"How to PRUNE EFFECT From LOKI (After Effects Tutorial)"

Hey guys, Jordy here from cinecam.net and welcome back to Copycat Friday, the weekly series in which we try to recreate visual effects from famous movies or music videos.
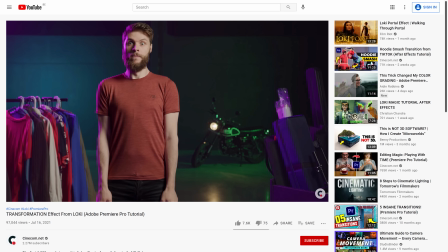[0:10]
And last week we created the Transform effect from Loki inside Premiere Pro and you guys seem to love that effect.
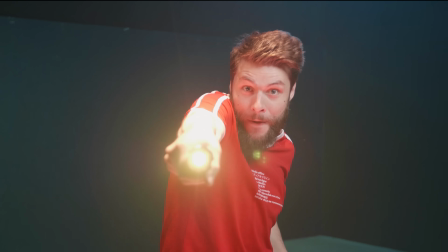[0:17]
So that is why we are going to do the Prune effect inside Adobe After Effects,
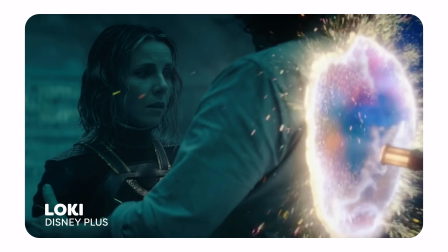[0:23]
where Loki gets transported into the Ends of Time. A really cool effect and I'm super excited to get started.
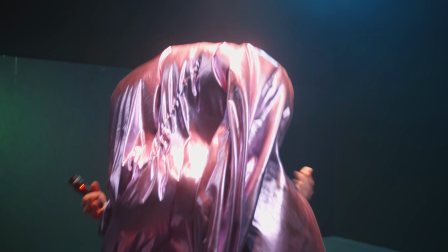[0:31]
So without further ado, let's jump into it!
Oh, sh**! That's what I need to do now.
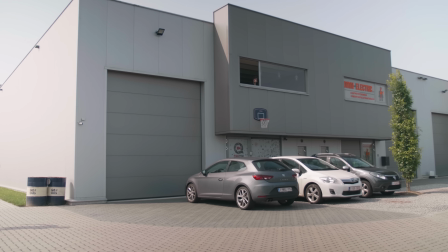Maybe you saw last week's Copycat Friday video where we did this Loki transformation effect in Premiere Pro.
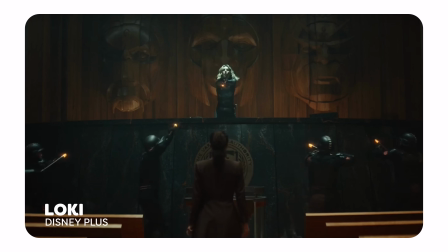[0:50]
But this week we are recreating the prune effect from Loki, which is a little bit harder and with particles. So we are going to do this in After Effects, which will give us more possibilities and make our post-production a lot easier.
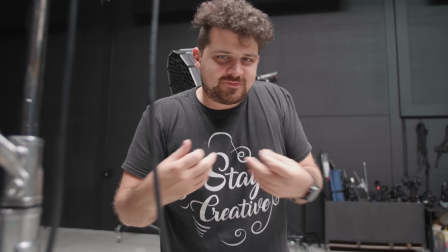[1:07] I don't know what I'm doing. We don't have a clue what we're going to do for the sketch. I am Italian with the arm movement.
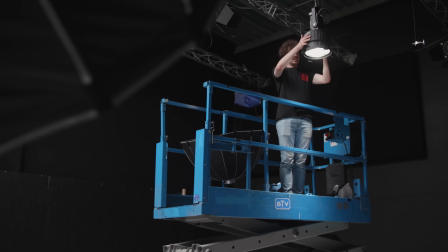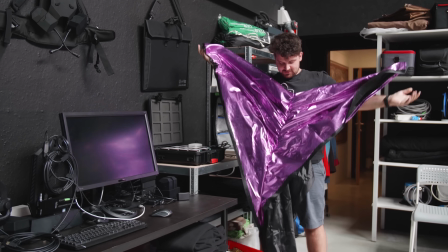[1:21] Is this low key? Or is it high key?
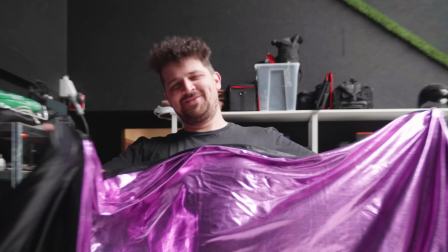[1:30] Did you get it Timo? I got it.
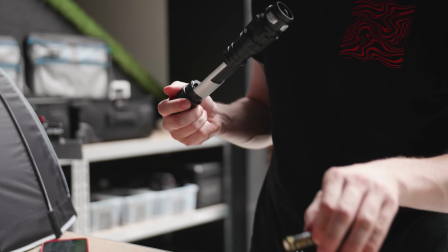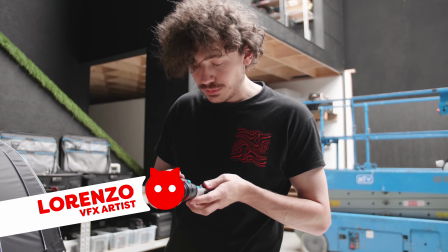[1:38] What you doing Lorenzo? I'm making the prune work.
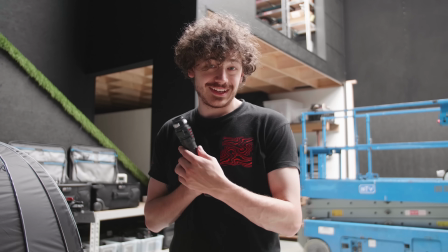[1:46] It's a lightsaber.
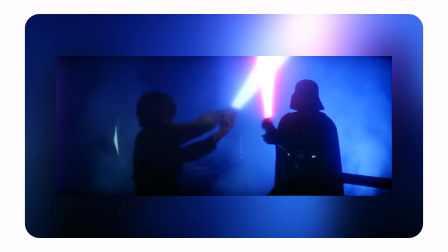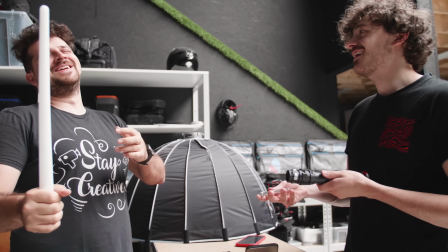[1:56] I like the memes of the angry girl, you know.
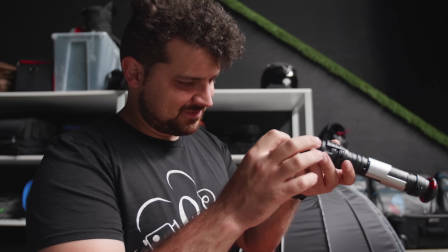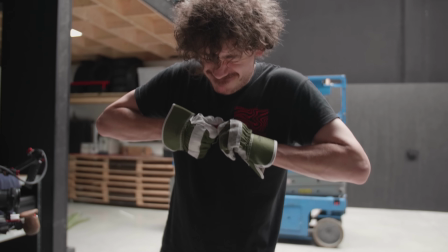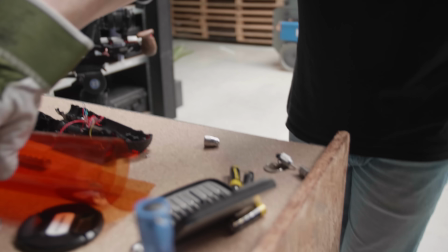[2:16] There we go.
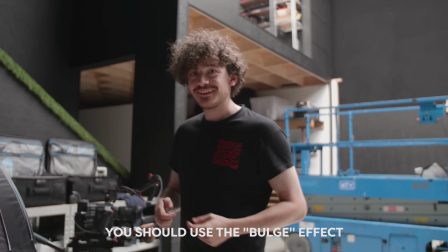[2:20] This is a bulge effect. I got you.
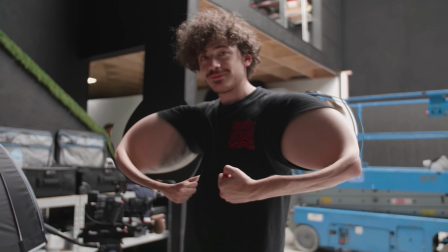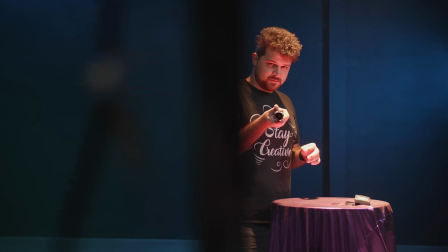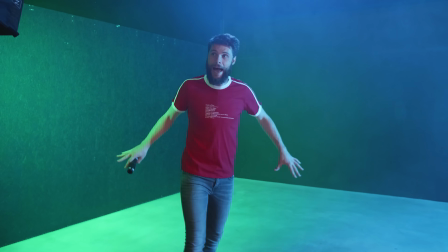[2:35]
Alright guys, for the lighting we mostly worked with colored light in the back green, which kind of fits together with Loki the Universe.
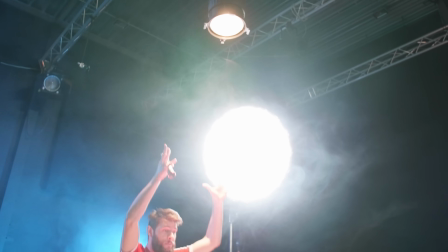[2:43]
And now we've got over there a Fresnel creating this beam to the prune stick itself.
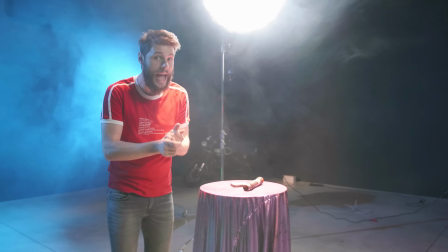[2:47]
Now for the skin tones it's important to keep those natural, I'm not going to throw colors in there,
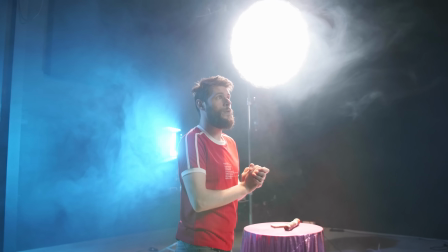[2:53]
so that's why we got these two aperture soft boxes over there, creating soft, natural light on the face.
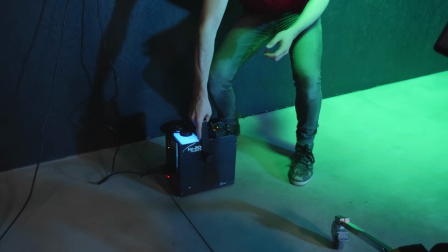[2:59]
Oh yeah, follow me. Don't forget the haze right here to create some mystery into your scene. That's it. Now, when doing some research for the effect, we noticed that Loki has a lot of sparks when he was pruning. And of course, we also want sparks in our effect. A lot of sparks. And yes, we can use particle systems for this. But we can also use Stock Clips from Storyblocks, the sponsor of today's video.
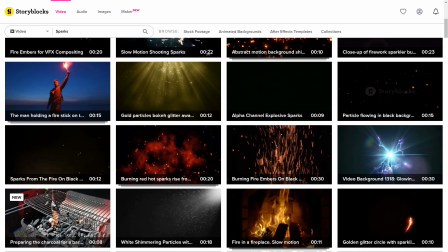[3:25]
Here we can find various Spark Stock Clips which we can use and combine to create a similar effect just like Loki has.
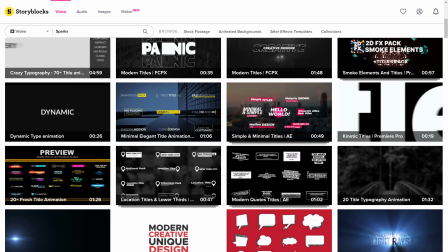[3:31]
And Storyblocks also has After Effects templates for title animations, logo reveals, slideshows and so on.
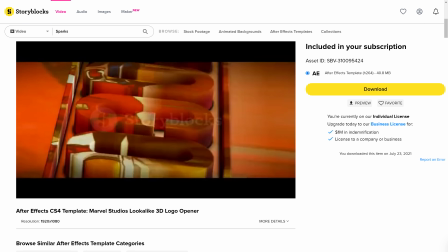[3:38]
They even have this cool Marvel themed template. You can adjust the tags and have your own cool custom title animation. Now, of course, if you are doing other VFX,
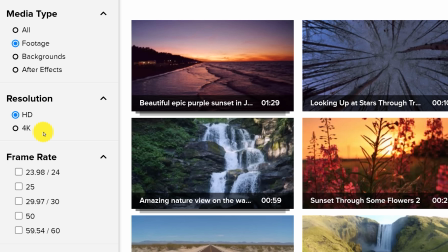[3:47]
Storyblocks has all the stock clips that you need from HD to 4K resolution But also with a higher frame rate if you want to go slow motion But the best thing about Storyblocks is the fact that you only have to pay one single price
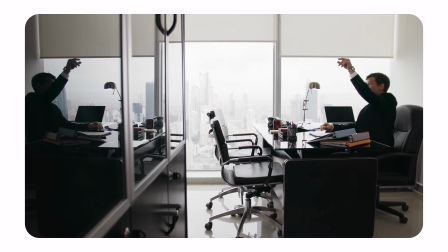[4:00]
per year for unlimited downloads So stop wasting time and go to the first link in the description below and start downloading